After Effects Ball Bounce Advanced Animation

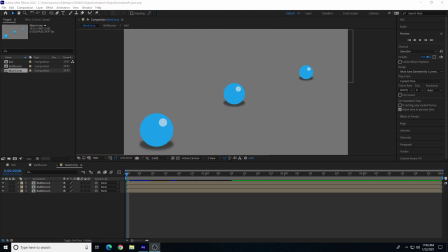Hi, this will be a demonstration of how to add some more advanced motion to the ball bounce animation in After Effects.
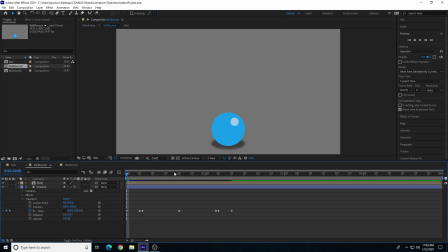From the previous video, we created a simple ball bounce that has squash and stretch. It has a shadow to it. And we talked about how to add keyframe animation with position and scale within After Effects. We even created a couple different compositions,
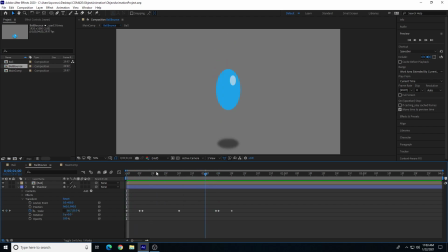ball graphic composition, the ball bounce composition by itself, and then the main composition where we can drag in multiple clips, or in this occasion multiple iterations of the same ball bounce into the same scene or same composition for more fine-tuned editing and compositing.
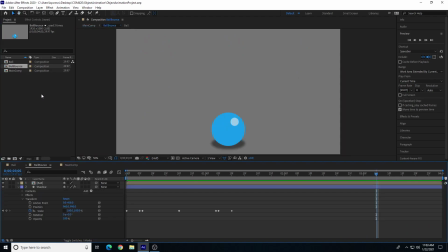So this video we're going to come back and add some more bounces to our ball bounce here. So we have one bounce, and we're going to come back and add a couple more bounces so that it looks like it's losing force and reacting more naturally.
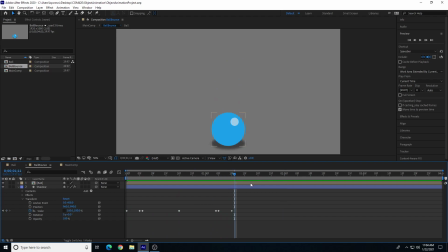So we have one bounce and it just kind of stops, which is alright. It has a little more character to the ball, as if it was generating the bounce with some force. But we're going to add 2 or 3 more bounces until it looks like it would not have any more force applied to it to add any more bounces.
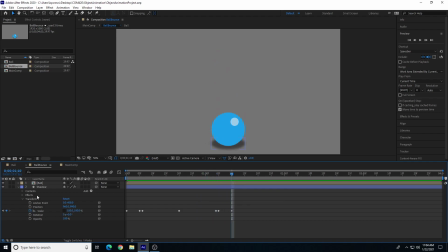So for this occasion, we're not going to need the last keyframe right now. So with the ball layer, I'm going to delete the last keyframe because the ball is not going to recoil back to a full spherical ball.
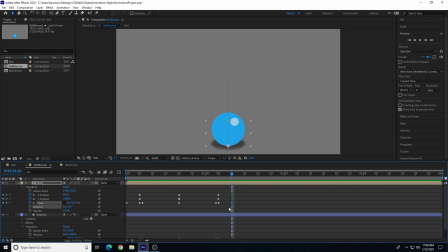It's going to transition into the next bounce. So we're going to delete that one, and I'm also going to go to my shadow layer and delete that last recoil for that one as well.
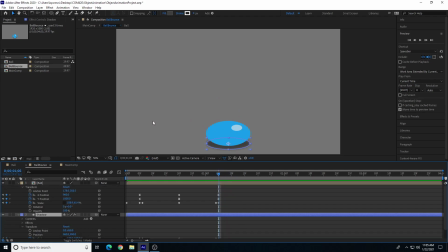So we're going to come back and start adding some more aspects to the motion here to advance the look of the visuals. We can even add some simple effects like motion blur to it as well. I'm going to start with the ball, then come back and adjust with the shadow later.
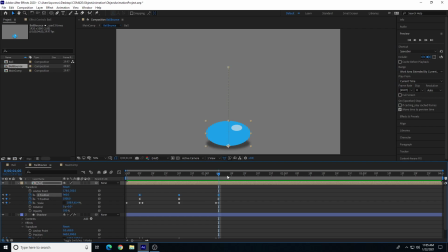So what we want to do first is add more bounces vertically with the position. Our first bounce took about 1 second to do, and when we are losing force in motion, it's going to take less time for the secondary bounce and less time for the third bounce than the second bounce.
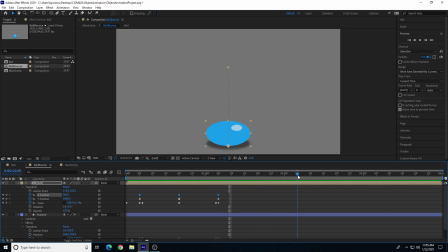So we had a 1 second, so roughly to 2 seconds and 5 frames would be 1 second. So let's dial that back to, I don't know, maybe a little bit less than 3/4 of a second. So that's going to be the next down position where the ball's back down on the ground.
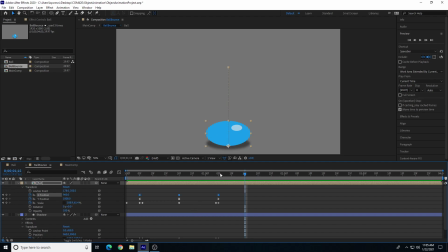So maybe let's go halfway between that, and let's move the ball up in the air. And it's not going to bounce as high, so it's going to bounce about half as high, something like that.
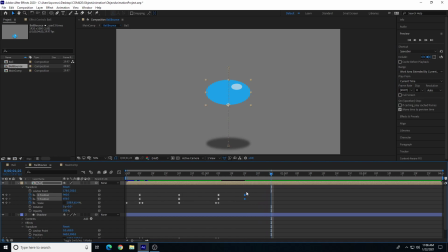And then I'm going to go to let's see, 15 more frames, and we're going to put it back towards the ground. Right? So if you remember, what we can do is we can take our previous frame, let's see, position, so X and Y, we'll copy that.
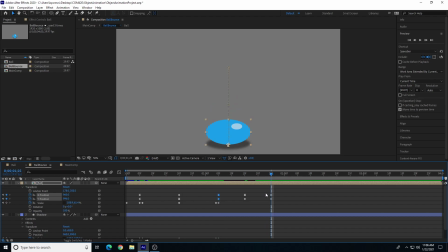And then over here on, let's see, frame 25 after the first frame, or first second, hit Control C and Control V. There we go. So I'm going to copy, make sure my frame is over here on this frame. I'm going to go back and copy my previous down position, Control C, and then Control V will paste it on top of this frame.
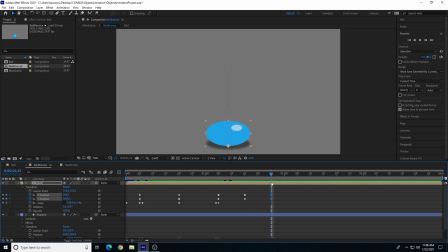Make sure it'll go right back to the same position. Okay. So there we have our second bounce, and it is about 3/4 of a second. We can go ahead and do the positional change for our third bounce.
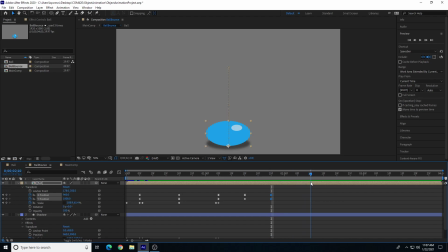So let's say that'll be half a second maybe, reducing the time again.